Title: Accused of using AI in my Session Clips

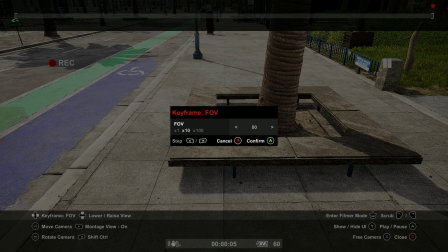4:33 I want to start to see the skater.
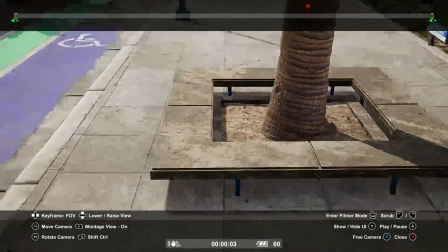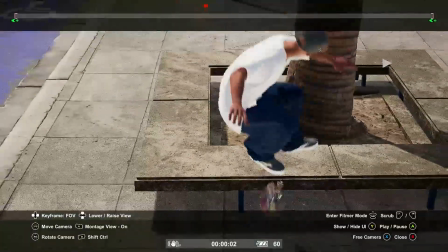4:42 Okay.
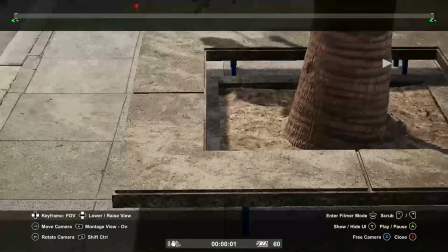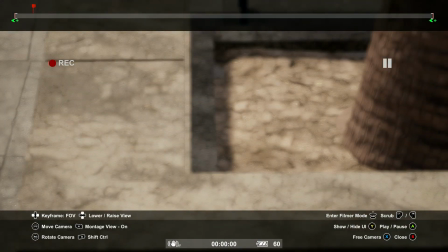4:48 Let's work on my camera angle a bit, because I want to see the skater too, almost like in the background.
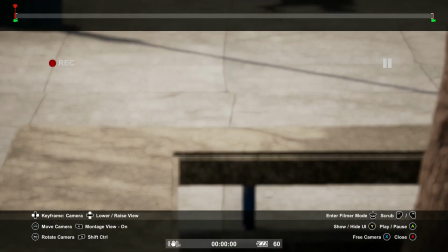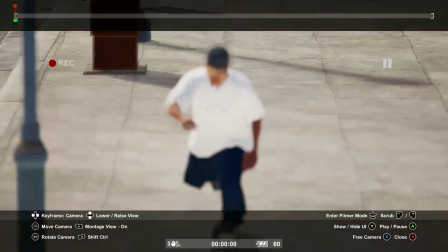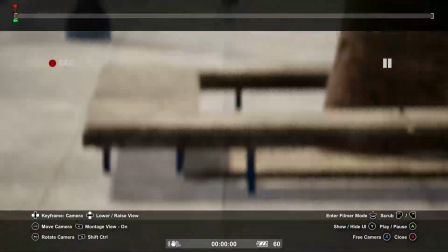5:06 Sometimes I have to do this multiple times just to find a good angle. I guess practically straight on is gonna have to work.
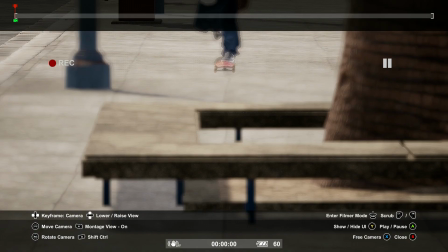5:17 Yep. Fuck. Forgot to set the
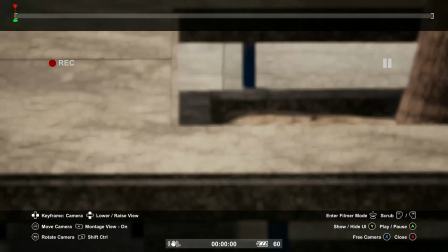5:24 Goddamn camera angle. Okay.
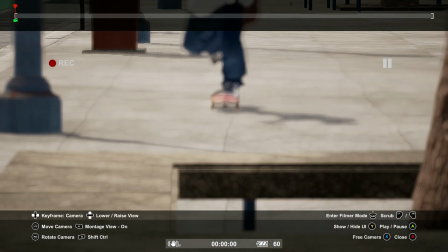Alright.
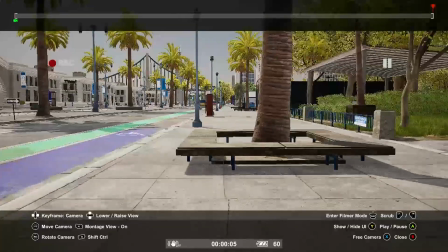5:35 And now, by the time we get to here, I want to be right about there.
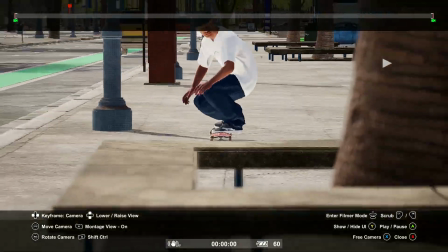5:41 There, that's it. That's what I wanted.
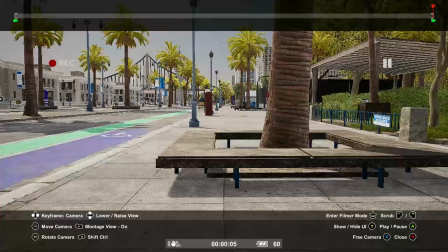5:46 Now the whole thing doesn't look like it's moving.
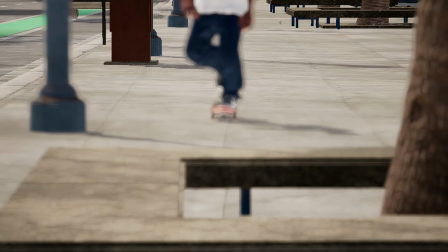5:51 And I'm gonna save this.
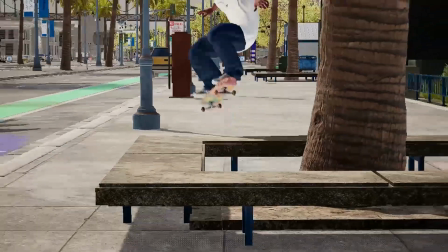5:57 Actually, hold on, we're not done yet because I want this in slow motion as well.
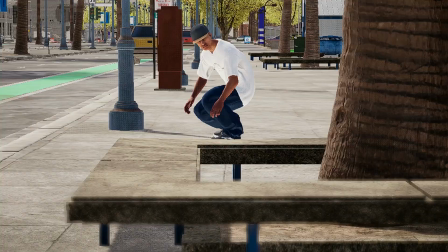6:02 Because really, right before he pops is probably all we're gonna see of this anyway.
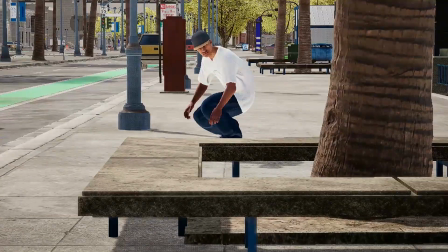6:10 Like right before he actually pops the trick is what we're gonna see.
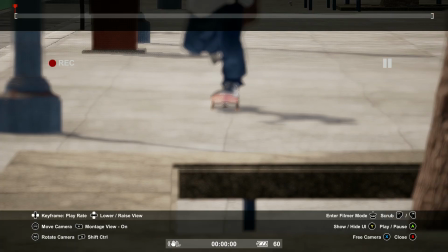6:16 So I want that in slow motion. And then him actually doing the trick will be played in real time. Play right.
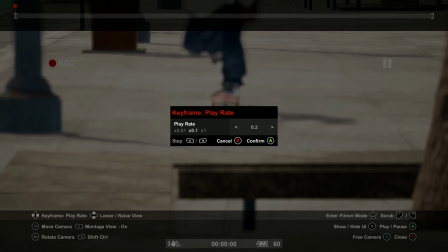6:32 Yeah, let's take it down to 2. See how it looks.
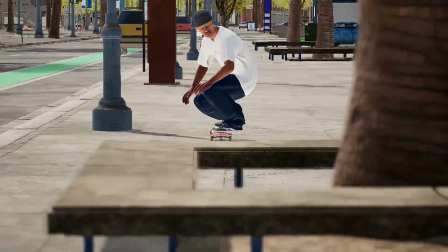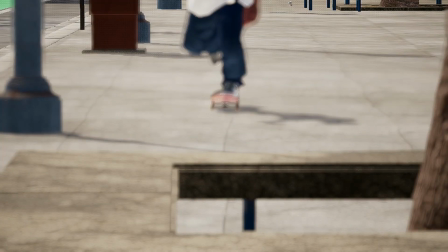6:42 Yeah, I like that. All right. So,
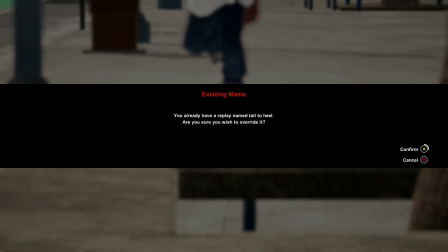6:50 yes, override it. All right.
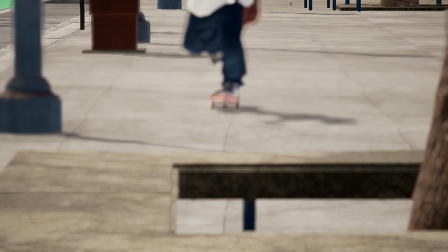6:54 Because I'm not going to record it with it being laggy like this and me also recording my audio.
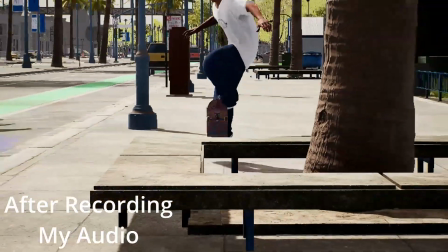7:01 So now
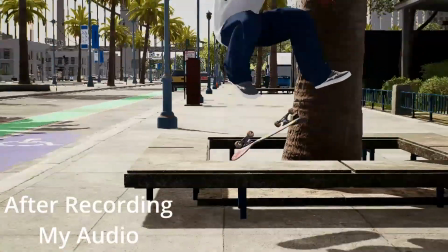7:05 let's find a new angle to play with for the actual execution.
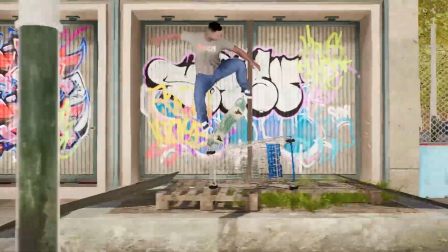7:15 I like using that. I used this angle before already for another trick.
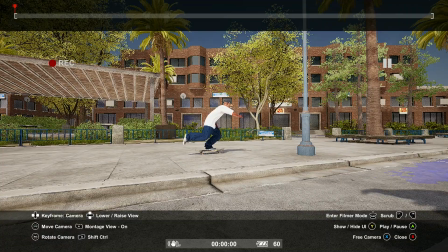7:22 And the key to me getting everything down here is,
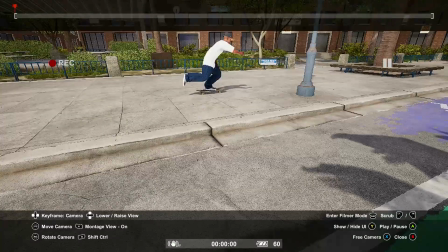7:31 actually I want to film this up from a little bit higher. Keep that horizon on the top third of the view.
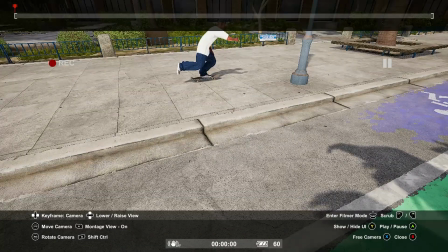7:43 Actually, let's pretend like the cameraman's holding his camera up high. Let's start there.
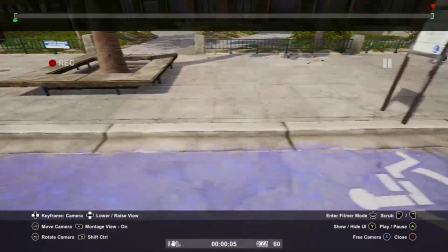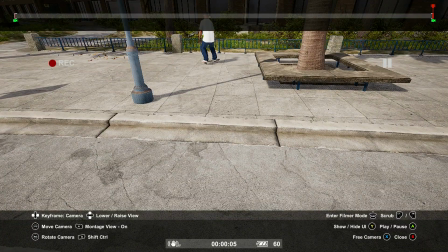7:56 And I'm gonna end there.
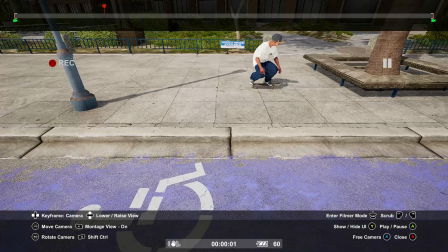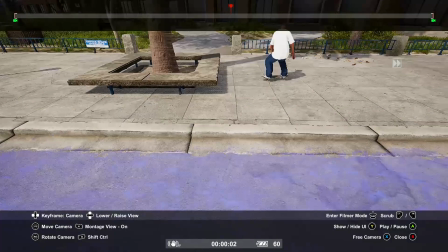8:04 Alright, so put this in the middle and set my camera right there.
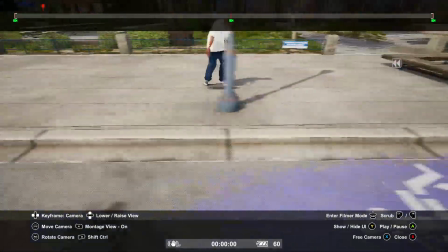8:14 Right about there.
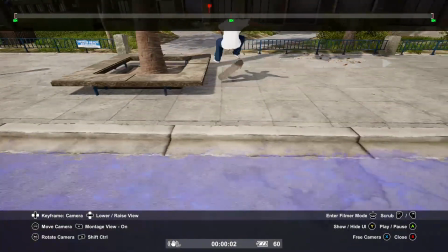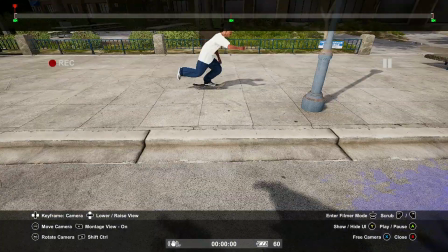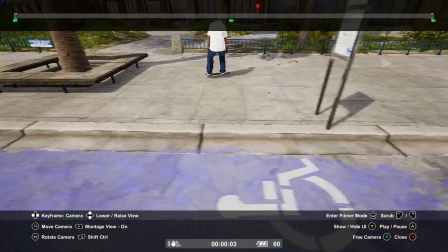8:25 Like that.
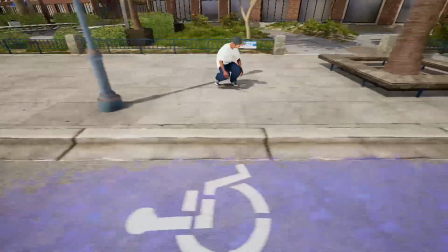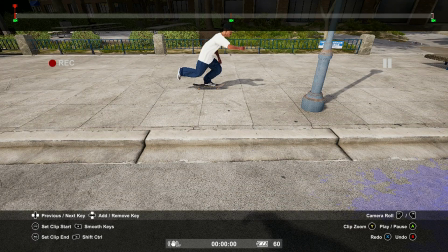8:32 I'm probably gonna, yeah, I'm gonna need to readjust these cameras a little bit. Right about there.